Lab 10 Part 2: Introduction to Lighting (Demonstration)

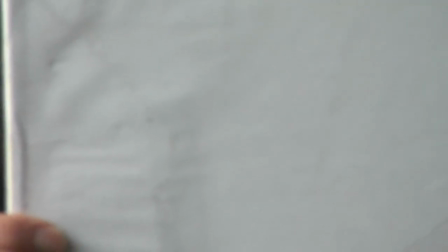1985s
We're going to fool the camera into thinking there's more blue in the world. Now we're going to do the one-push white balance,
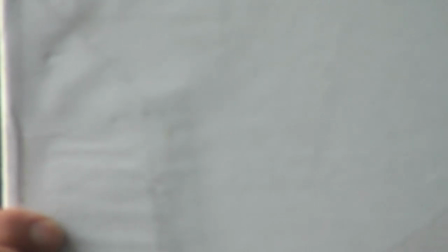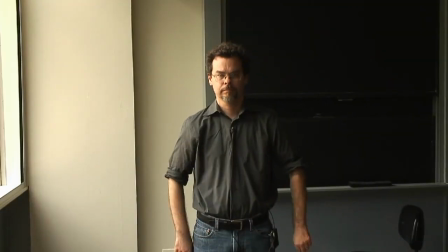1997s
got it? And now we pull away the blue and Chris looks a little warmer, teeny bit warmer, just a tad.
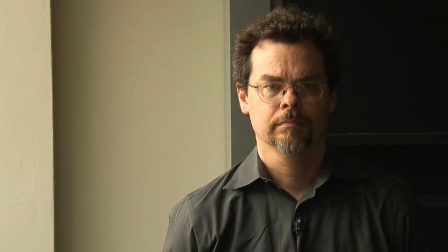2005s
It's like adding a little bit of basil to your spaghetti sauce, slightly more flavorful.
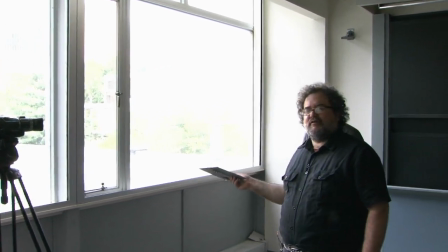2012s
Now, this is beautiful window light.
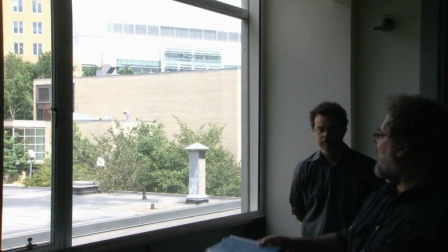2015s
We're not getting direct sun shining into the room, so it's all beautiful soft skylight.
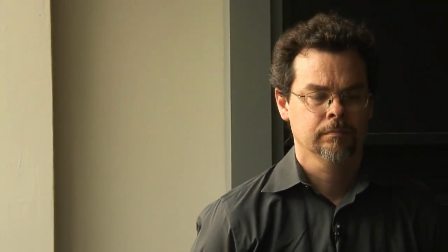2022s
And from this camera angle that Zach is shooting from, looks reasonably good.
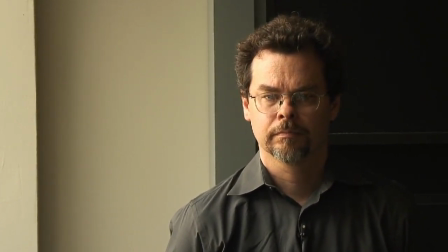2029s
It's a bit dramatic because remember that inverse square law, it's kind of hard to get away from it. The light falls off pretty quickly.
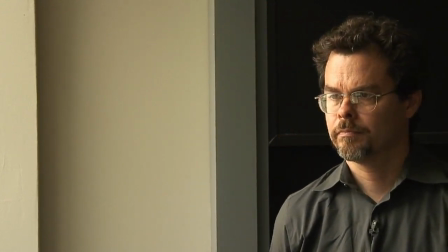2038s
But at this angle, Chris, if you look at me, from this angle, we're getting a pretty nice wrap around his face.
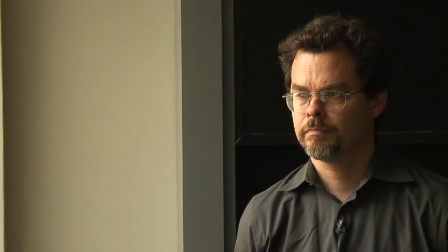2047s
Clearly we have a bright side and a darker side of the face, but it looks very natural.
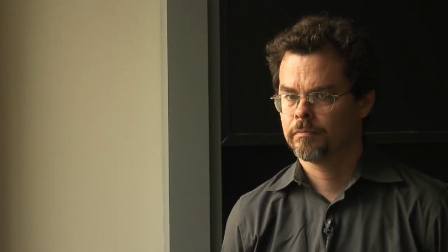2052s
It's kind of hard to beat really nice Vermeer-like soft window light.
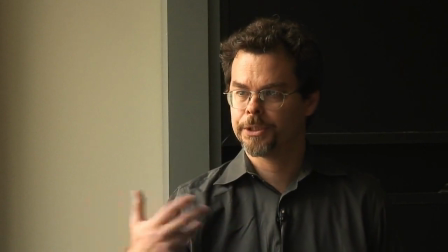2057s
And of course, just as you can change the light or the position of the light in the other setup, here you could change the position of the subject.
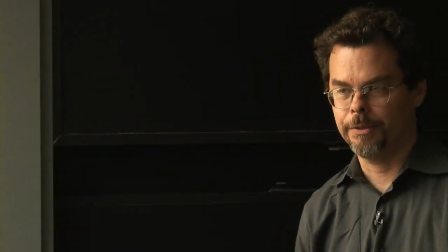2064s
So you could have me move, and if you could just pan with me, move this way. If I move Chris back away from the window.
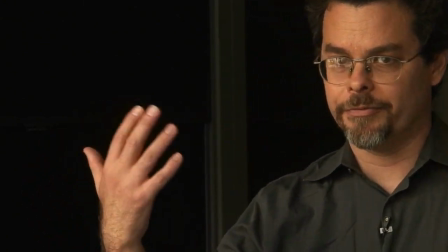2070s
And as I move here, it gets flatter. I'm lit from the front. See, notice how flat that is?
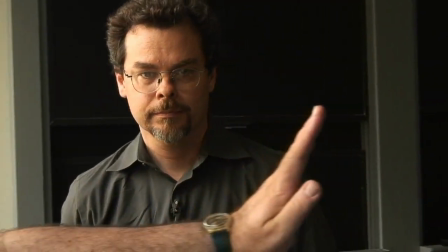2076s
But now, Chris, if you move right here and look straight into the camera and look over here now, see how dramatic that is with a dark side and a light side?
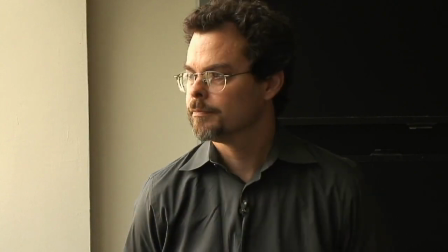2085s
So just now look at me. Look at how that dramatically changes.
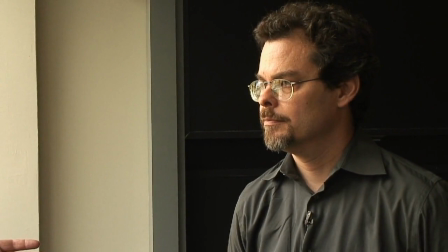2090s
So in just this small area, moving the camera a little bit,
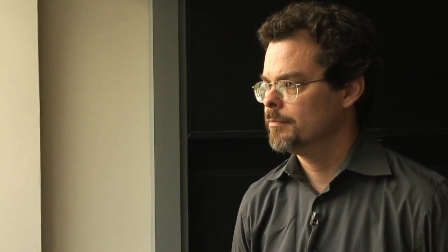2095s
moving the subject a little bit, we can adjust the light for what works.
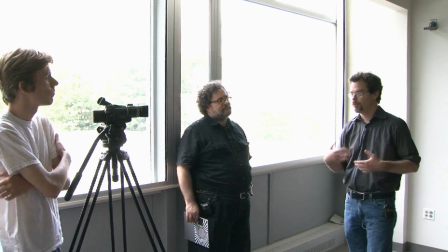2101s
And it ultimately depends on determining what works for your scene. Exactly. And if we need fill, we could bring in the flex fill if necessary. But typically when I'm shooting like this, I might be solo Lobo, and there's no one to hold a reflector. So if I can find a nice position, a nice soft window light somewhere, hopefully away from a lot of noise. So let's go back to the dramatic position, though. Maybe Zach can hold the flex fill and put it in and just see what that looks like.
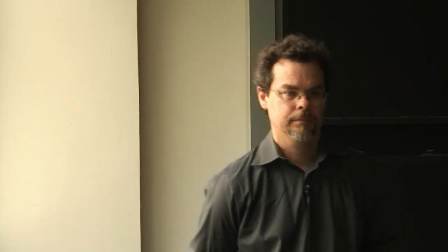2133s
So you come away from the window a little bit so it's even more dramatic, right?
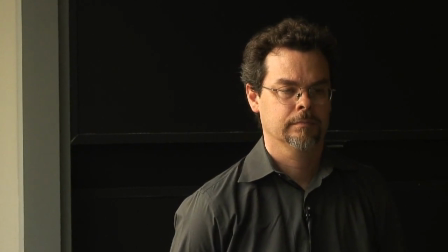2140s
Pretty dramatic? So that's a pretty dramatic, that's a pretty intense lighting ratio.
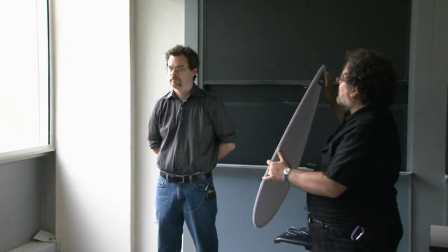2145s
But notice, using the flex fill,
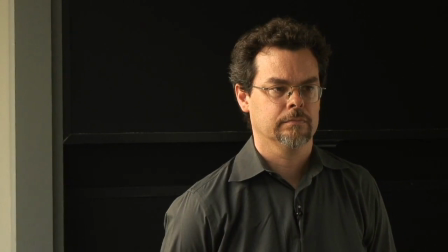2148s
I can fill in the shadows, wax off,
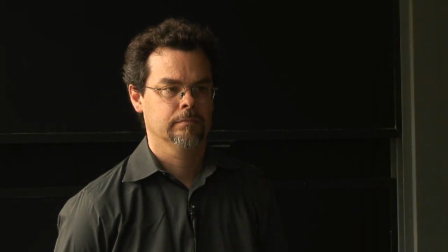2155s
wax on, wax off, wax on.
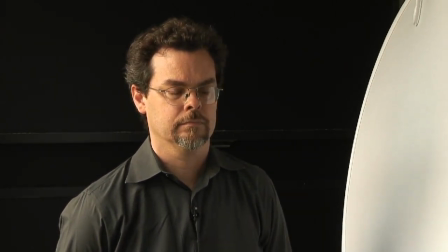2163s
If I use the matte white side, the effect is more subtle. Wax off, wax on.
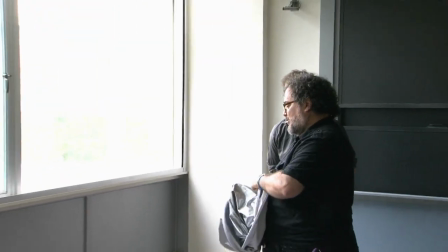2172s
So the flex fill can provide you with really nice fill light.
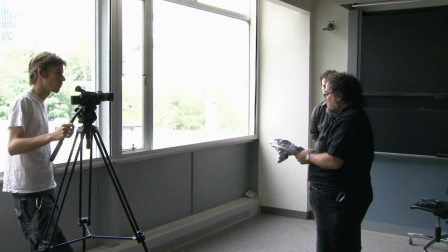2178s
So typically when we're working outdoors and we're going low tech, flex fill and Mother Nature. Cinema is light moving in time. That's your wrap up? Yeah. So I'll just say that we've looked at a lot of tools today and everything from clothespins, C47s, to Fresnel lights and more. But ultimately the most important tool is your eye. And that's what I was trying to get at earlier when I talked about actually seeing what's in the scene and making changes based on what you're seeing. Your eye is an incredible instrument. It's far better than any camera. It's far more adaptable in different lighting situations. In fact, it's so good that you have to sometimes learn to see past it and see what's actually there and what a camera would see, which is not as adaptable.